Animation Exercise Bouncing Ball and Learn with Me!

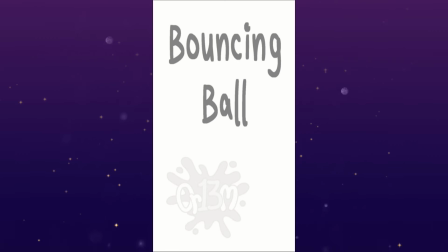8s
Okay, so as you can see on the screen, this is the bouncing ball animation. It's part of a 51
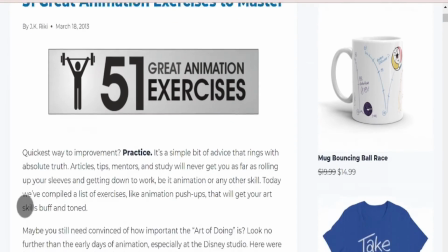19s
exercise for animators that I found on this website blog thing.
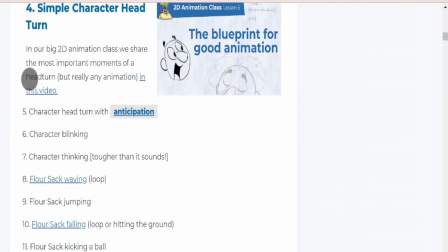25s
I'll leave the link somewhere on the screen, hopefully, but definitely down in the description below.
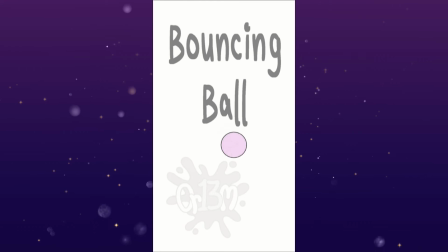35s
This is as it appears to be, just a bouncing ball hitting the floor and then bouncing across the screen. And I enacted
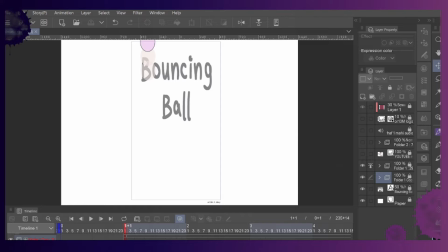52s
the 12 Principles of Animation, which is a video that I came across,
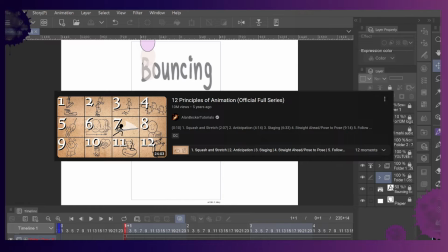58s
oh, I don't know if it was last year or 2 years ago, but I mean, it keeps popping up on my timeline anyway because it's something I'll keep going back to refer. I will leave that link also in the description below.
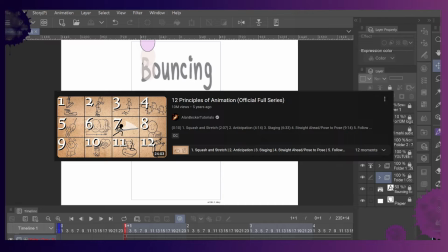77s
It's on a channel called Alan Becker Tutorials. They've got a bunch of good videos. Go check them out.
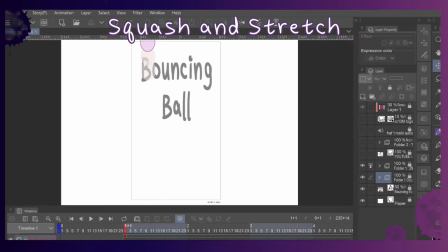85s
So the 5 that I used are squash and stretch, straight ahead slash pose to pose, slow in and slow out, arcs, and timing. So the first one is squash and stretch.
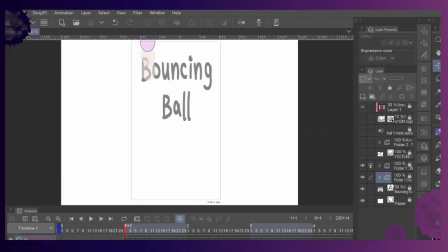106s
It's to add appeal to a movement and to exaggerate it. It also gives it some weight. So like what I did with mine, because I didn't want it to be like a bowling ball and I wanted to add some character to this and to learn how to animate.
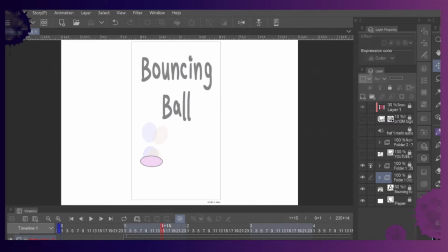125s
So I wanted to add the squash and stretch, but so it's more like a dodgeball, I suppose you could say. When it hits the ground, it squashes, stretches out. And to keep the volume, I thinned it from the top,
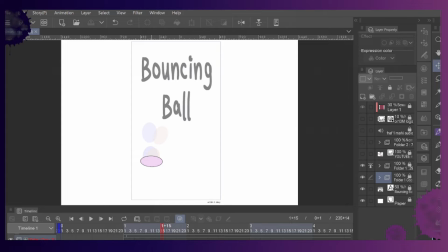144s
and then I also stretched it out on the sides. So it doesn't get smaller. It just squashes. And then I have it stretched out to go back up, and I did the same thing.
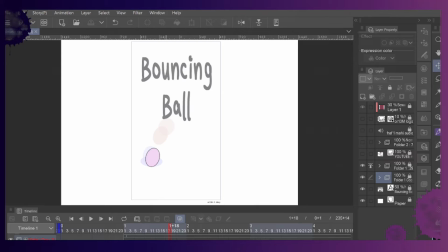161s
I kept the volume. When I squashed it once on one side, I stretched it on the other so it would keep its volume, keep its size. I don't know where I was going with that. The second one was straight ahead and pose to pose.
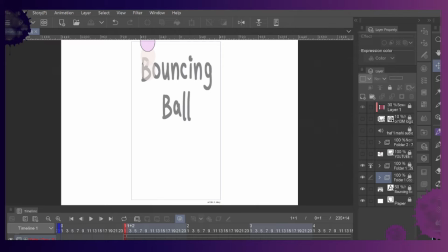178s
Now, straight ahead is something I don't like to use unless it's for like fire, smoke, or water. It's exactly as it sounds. It's drawing each frame one right after the other.
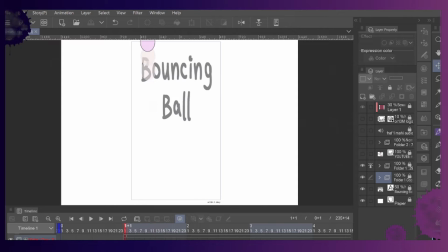196s
So if you numbered all these, like this would be 1, 2, 3, 4, 5, and you just keep drawing as you go throughout the entire action until you eventually end at the end. Pose to pose is what I prefer to use for anything that's not
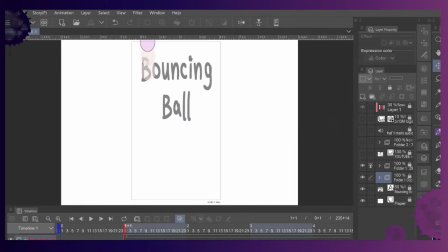216s
wild and erratic, like fire, smoke, water, etc. Because the pose to pose is taking the very start of the action, the very end of the action, and then working in between.